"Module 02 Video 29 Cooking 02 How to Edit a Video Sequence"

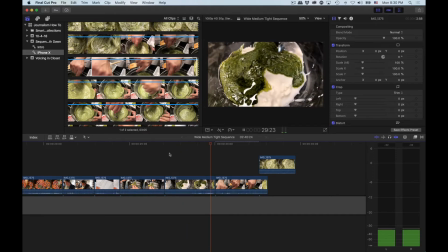We'll linger on that shot a bit longer. All right.
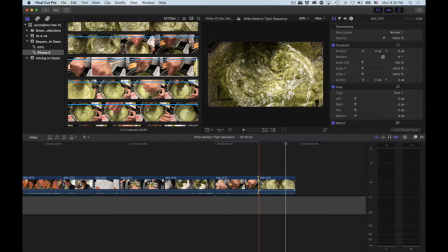Andrew is at a crossroads here. What does he want to teach you? To do it the right way or the way you could get away with? Because the motion is so fast, we go from the tight shot of this bowl to this shot. And because her hand is the most dominant thing in the frame,
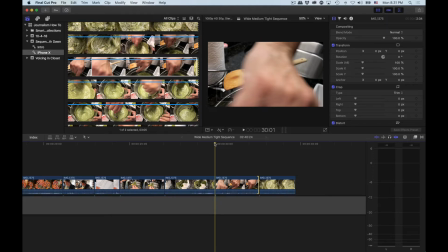and conveniently right now covers most of the bowl, as we move forward in slow motion to show you,
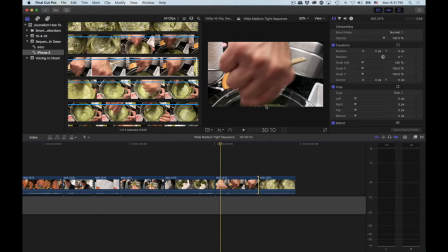you can tell if you look closely that we've already started mixing because you see the mixture of the bowl. So it's a bit of a tell, if you will, or a kind of reveal behind the scenes.
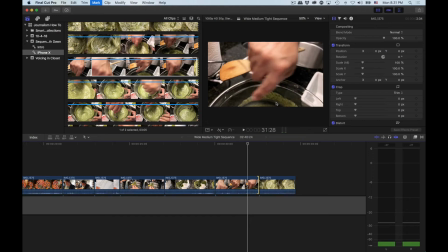And I technically don't like that. But when we play it again in real time, even with you now looking for it, see if you can catch it.
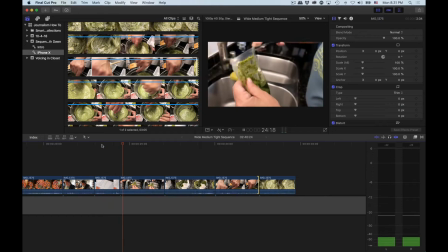It's still not easy to catch.
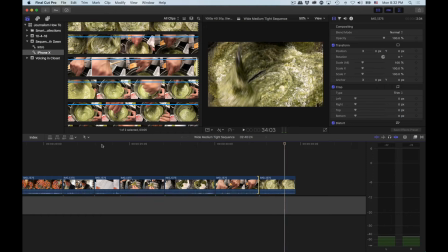Yeah, I do because I just see it as a huge mistake. If I was tight under deadline, I'd probably just keep editing my next shots.
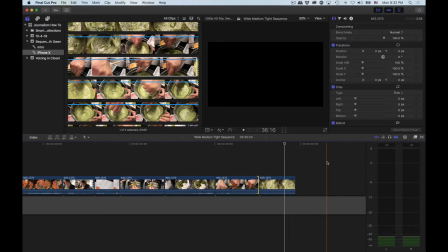If I had a little bit of time when I was done editing the package to come back and find a different shot to replace this shot or put between this shot and this shot,
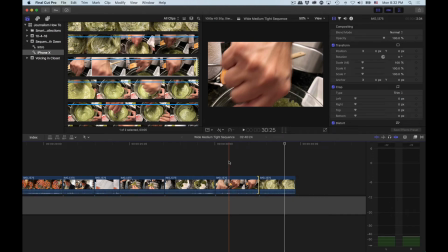I would do it. But in the interest of making deadline, which that's the ultimate goal, you have to meet deadline, I would do that. With saying that, I'm actually, because we're teaching here,
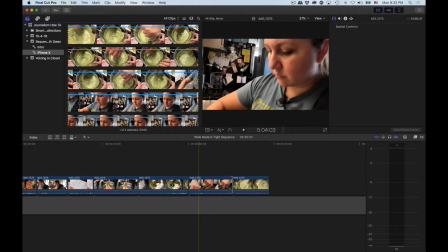gonna look for a shot of Dawn here, which, oh wow, cool, that actually happens to be right by this. Hit in, and I'm just gonna see what I got.
Just trying to make sure it's mixed well so I don't see like any.
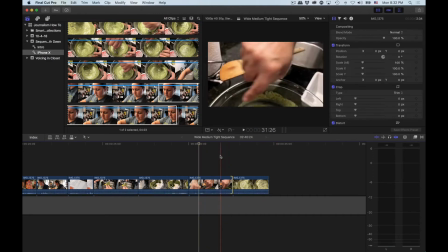Oh yeah, and she's got good audio there too. Again, this is a simple sequence that we're editing. I'm not editing a natural sound package or a in her own words package.
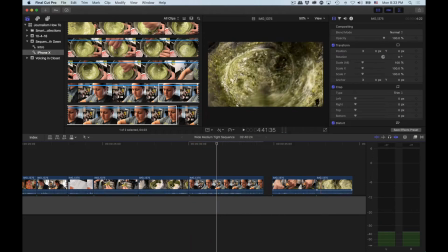Just trying to make sure it's mixed.
But what I like is that she's saying that.
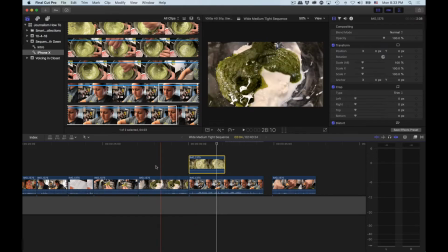So I'm gonna bring this audio up for you just to enjoy, because it's exactly on point to what we're talking about. She's talking about mixing.
Just trying to make sure.
Wait a minute, hang on here. I cut that wrong, because we want to.
Just trying to make sure it's mixed well.
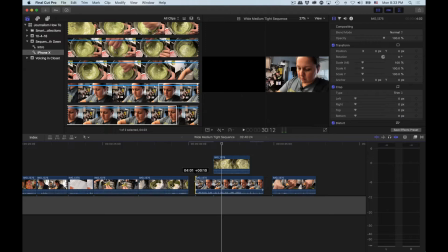All right, I actually want to cut out that.
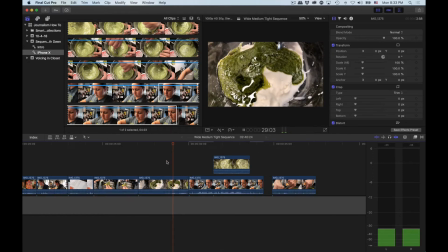No, I don't. It's fine. I'm being too Spielberg about this.
Just trying to make sure it's mixed well so I don't see like any.
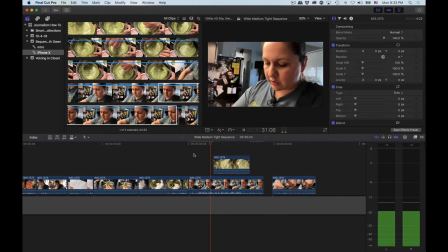Cool.
Just trying to make sure it's mixed well so I don't see like any.
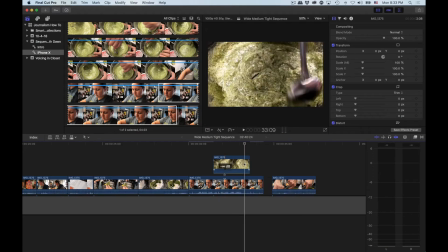The clanging of this shot doesn't quite add up to this shot, but that's...
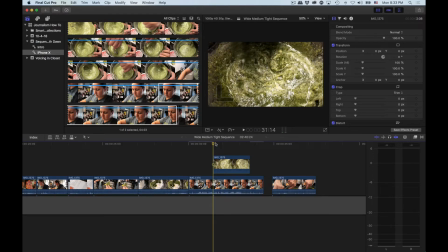I've cut these sequences like that all day long, because technically the clanging is the spoon hitting the the sides of the glass bowl.
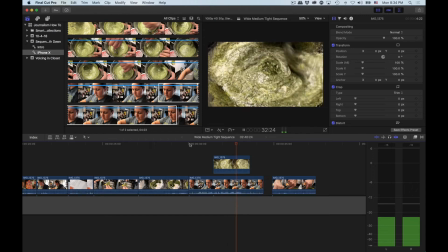Don't worry about that. That's way too tweaky. All right, but what's cool here, though,
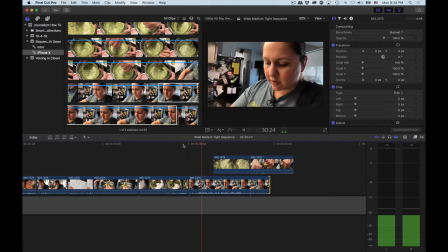is now... Got that.
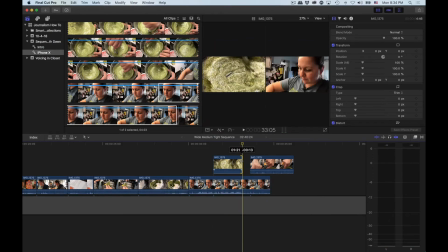We see a tie, cool. Now I'm really geeking out.
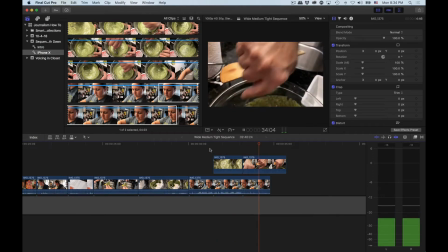We're gonna see the hand. Oh yeah, and then now, yeah.
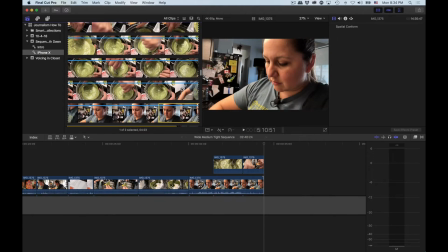Now, where was that overhead shot of the bowl? Yeah.
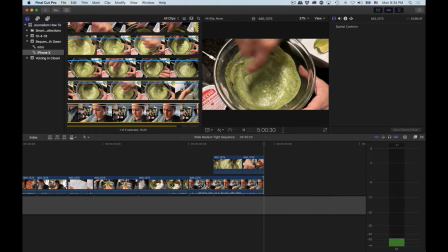Okay, wait, I didn't go in. There we go. Cool.
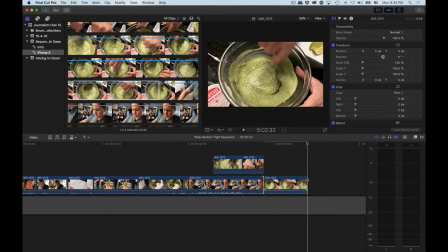So we've got that.